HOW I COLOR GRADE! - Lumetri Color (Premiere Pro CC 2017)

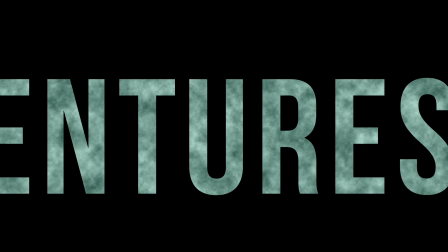[0:00]
1, 2, 3, 4
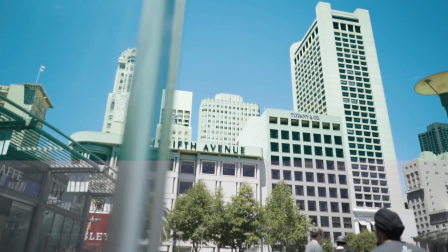[0:05]
What is up you guys? So today I'm going to be showing you guys a tutorial on how to color grade your clips.
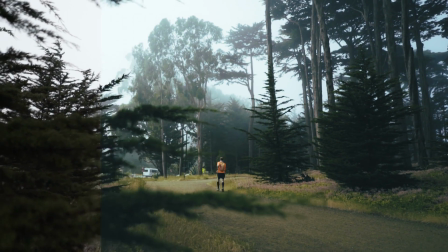[0:11]
Okay, so my favorite thing to use is lumetri color.
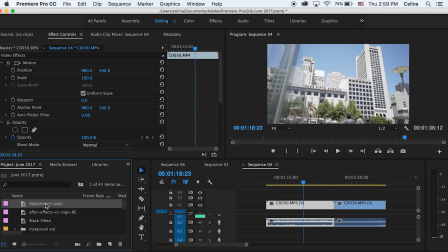[0:14]
So I'm just going to make a new adjustment layer and then I'm going to add lumetri color on top of this clip. Okay, so I'm just going to be working with this one frame and just looking at it and adjusting all the colors of this clip. So let's see what we can do. So, first, because this is very flat,
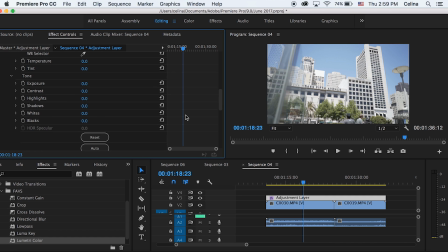[0:32]
I like to bring up the vibrance so that all the colors look a lot more bright and not so flat. So, about 59. I don't know, we can mess around with these later. Oh, and then you can adjust the highlights and shadows and all the brightness of everything.
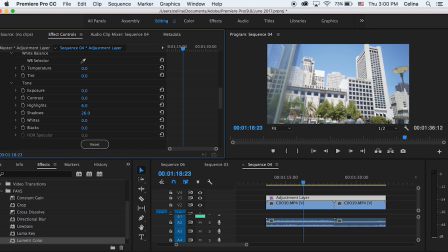[0:52]
So, I'm just going to bring down the shadows. Everything else looks pretty good to me. We can turn the eye off and we can see the before and after. Look at how much more alive that clip is. Okay, so now we can mess with all the colors and you can also change the temperature of this because if you want like a more colder and
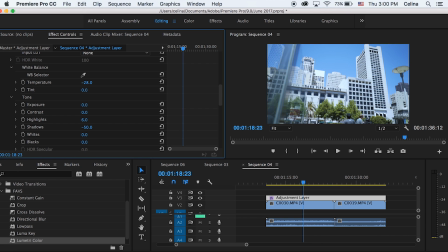[1:10]
bluer sad Feeling you can make it more blue and if you want it like a more happy feeling you can make it more orange And also if the clip is too cold looking you can make it look more sunny But I'm not gonna mess around with that right now.
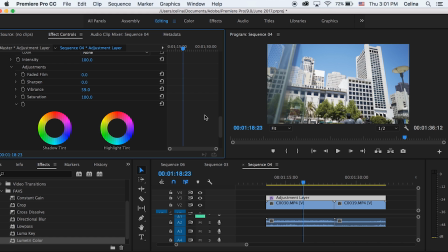[1:24]
Okay, now let's move on to curves which is what I like to use and I also like to use color wheels but let's go to curves so if we stay on the white part and we make three points we can change the contrast of this so if we make this is called an
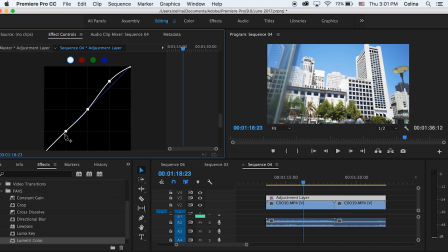[1:40]
s-curve if we make an s-curve kind of like this it makes it a lot more contrasted instead of just putting that contrast to it okay now I like to mess around with the other colors so there's red green and blue so i basically just make three uh points just like how
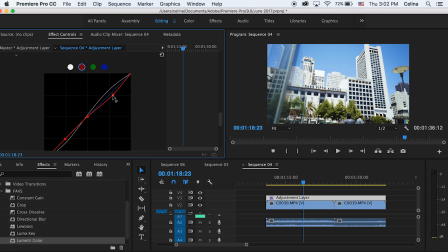[1:58]
i did for the s curve and just mess around with the colors if you want like a more reddish tint to it you can bring the red up like this but you basically just want to play with all the colors so i kind of like the red point below um see you can
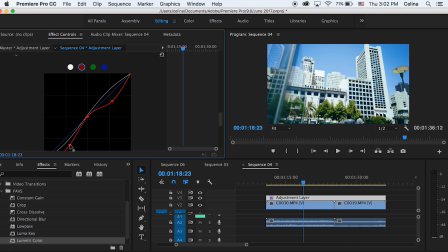[2:14]
mess around and look if i go down over here you can see that the greens are green like very green if i go up they are very red so you kind of just want to find where you like it best and basically you just play with all the other colors to see this
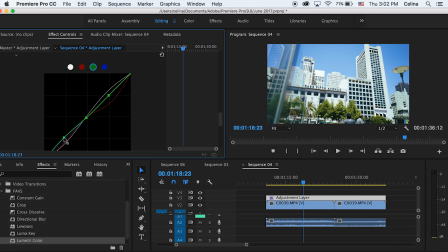[2:28]
and green and red kind of do the same thing but in off but opposite directions and with blue this is where you can kind of make it a little bit more colder and uh more sad feelings i guess but i kind of like all my clips to be blue okay so i like
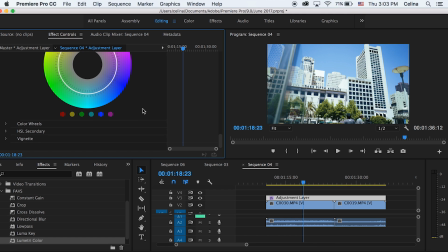[2:45]
this um so So now I'm going to move on to the color wheels.
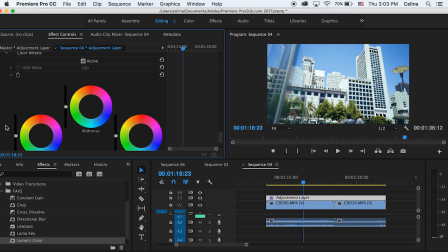[2:49]
And basically, if you want that orange and teal look, I like to go to the shadows and go to the bluer area and then go to the highlights and make it more reddish,
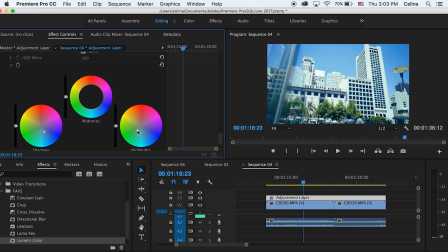[3:04]
but I might actually go to the midtones here and make it more yellowish.
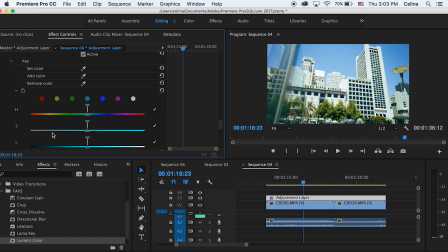[3:10]
Okay, now if we go down to HSL color, I have a whole video on how this kind of works, so I'm gonna link that in the description. It's kind of an old video, but yeah, so that's basically what I like to use I like to use curves mainly and color wheels But I also like to input a
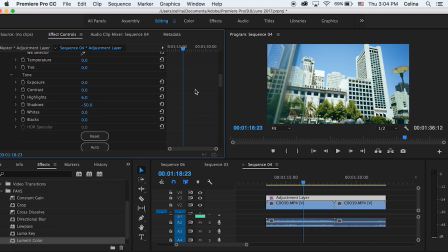[3:25]
lot into this too And if you want to go the creative part you can make the fade you can make it fade a bit So it looks a lot more tumblery like a Christian make grab, I believe so yeah, it kind of makes that like very Film Instagram kind of look to it.
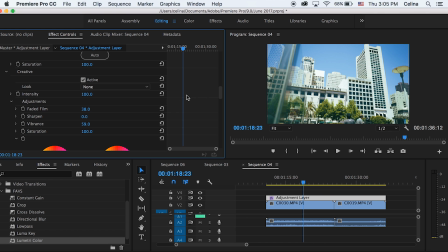[3:42]
Yeah, that's kind of just a basic color grading tutorial If you want to add a LUT, I like to go to Creative and go to Look.
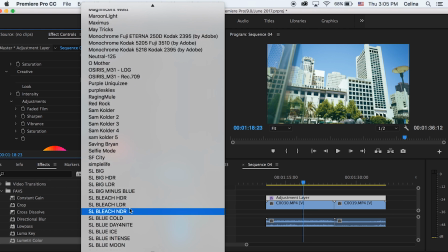[3:49]
And you can basically just add any LUT to this. If I add a LUT right here, all the settings are still on it.
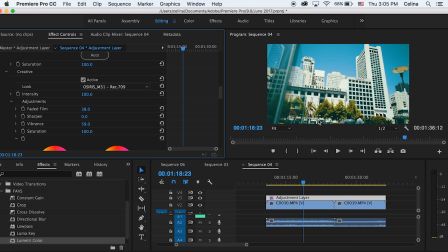[3:57]
So I really don't like to make the intensity all the way to 100. I like to bring it down quite a bit. Maybe about halfway.